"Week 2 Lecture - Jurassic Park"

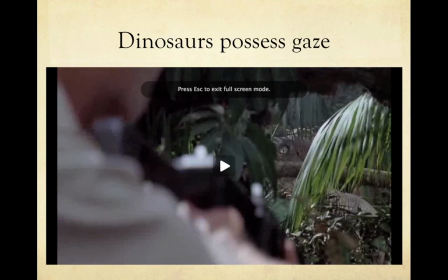1488s
We can see it sort of looking back at us as we're peering over Muldoon's shoulder,
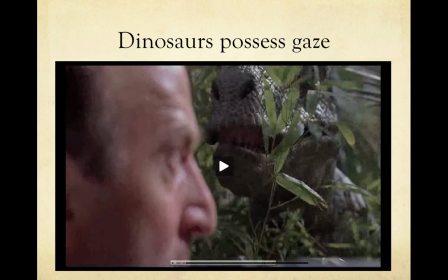1493s
but then the shot circles around, and then he's suddenly surrounded by the two. It's almost as if we're occupying the space of another raptor in this shot, right? And this is the precise scenario that Grant describes to the child at the beginning of the film
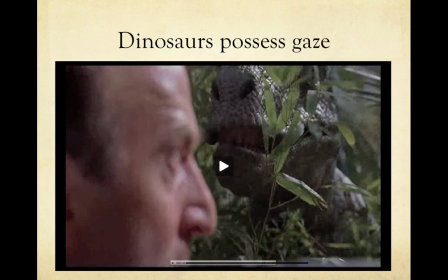1511s
when he talks about the two raptors will come from the sides that you didn't even know were there, right? So in that sense, Muldoon here is almost infantilized by the clever girl of this raptor, or the shot itself.
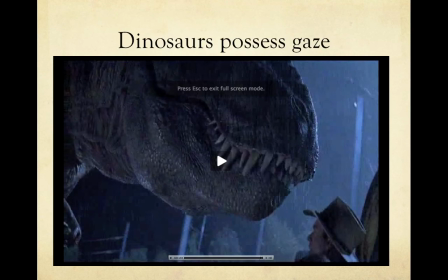1529s
And at the same time, the Tyrannosaurus Rex can't see Grant and Lex as long as they don't move. And as a body genre, the horror film here seems to be testing the audience's ability to hold our breath. It seems like we're only safe from the monstrous gaze if we do not exhibit fear.
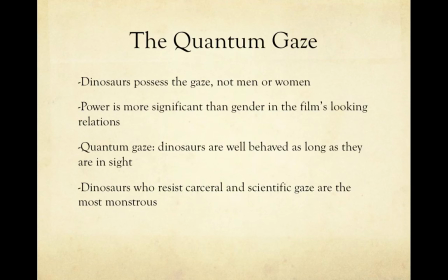1552s
So, de Tora argues that power is more significant than gender in these looking relations. She uses Schrodinger's cat, a paradox that explains the physical relations between quantum particles and larger entities. Quantum theory says that the act of observing changes the physical circumstances,
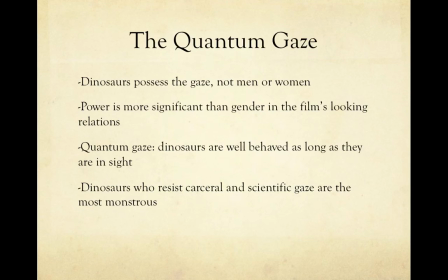1571s
so that the cat in a box of poison gas is only dead or alive when the particles in question are viewed.
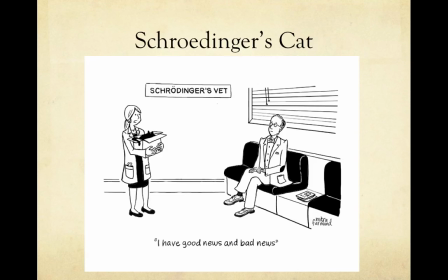1578s
Now, I don't profess to understand quantum physics or even this analogy of Schrodinger's cat, but I do think what it says about visual is important to this film and to de Tora's argument.
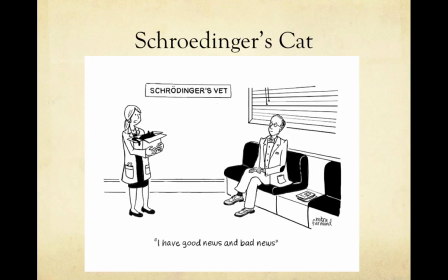1597s
So the paradox of Schrodinger's cat says the cat cannot be both alive and dead at once. um schrodinger uses the example to illustrate the absurdity of exist of the existing view of quantum mechanics so he's kind of comes up with this example as like a sarcastic um
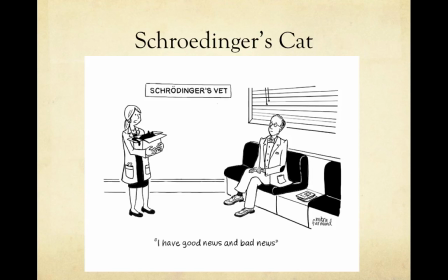1616s
or ironic aside um to a to an argument or a ridiculous example right the the copenhagen interpretation implies that the cat remains both alive and dead until the state is observed
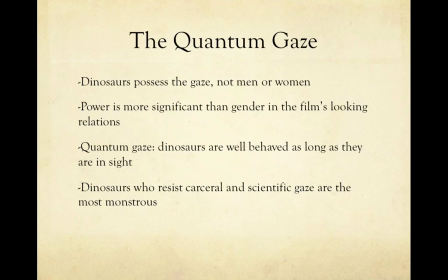1634s
Schrodinger's Cat explains why the dinosaurs in the film are monstrous. They are well-behaved as long as they are in sight. The dinosaurs disappear when their presence is demanded and emerge only when the fence malfunctions. The dinosaurs who resist scientific and carceral gaze are the most monstrous.
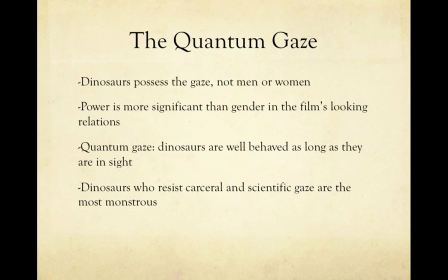1654s
And in a way, you can think of how this works in other horror films, Even in another film directed by Steven Spielberg, Jaws, I think he was contractually obligated not to show the shark for the first hour of that film.
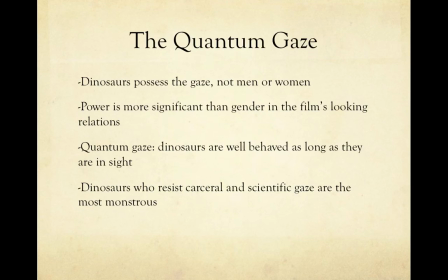1671s
So he relies on other things like music and a woman being pulled under the water to sort of signify the shark instead of showing the actual monster, right? DeTorah argues that the monstrosity of the dinosaurs maternity has more to do with a violation of looking
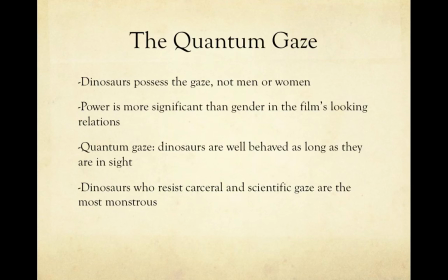1689s
relations and the resting away of reproductive process from male intervention. This is precisely what makes breeding among females possible. Monstrous unauthorized female males reject female identity and controlled reproduction in order to return to natural maternity.
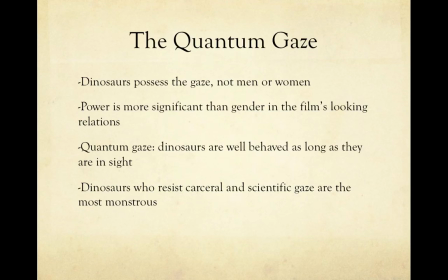1709s
So the moral of the film is that natural maternity is superior to genetic manipulation,
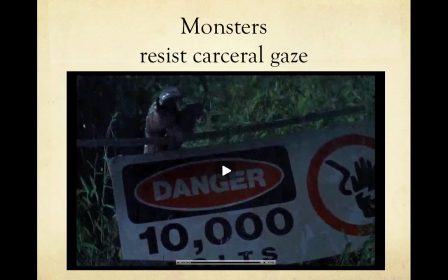1714s
and in that sense it seems like she would agree with Briggs and Kepler-K on that point. So this shot of the T-Rex with the arm on the wire calls attention to how it only lets itself be seen when it poses the greatest threat to human tourists.
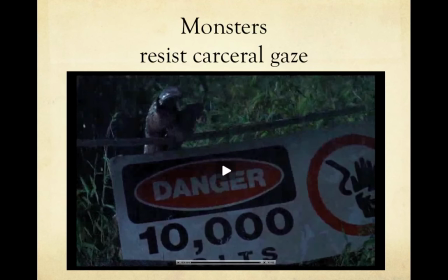1733s
It also sort of gives an example of how smart the dinosaur is by testing the fence.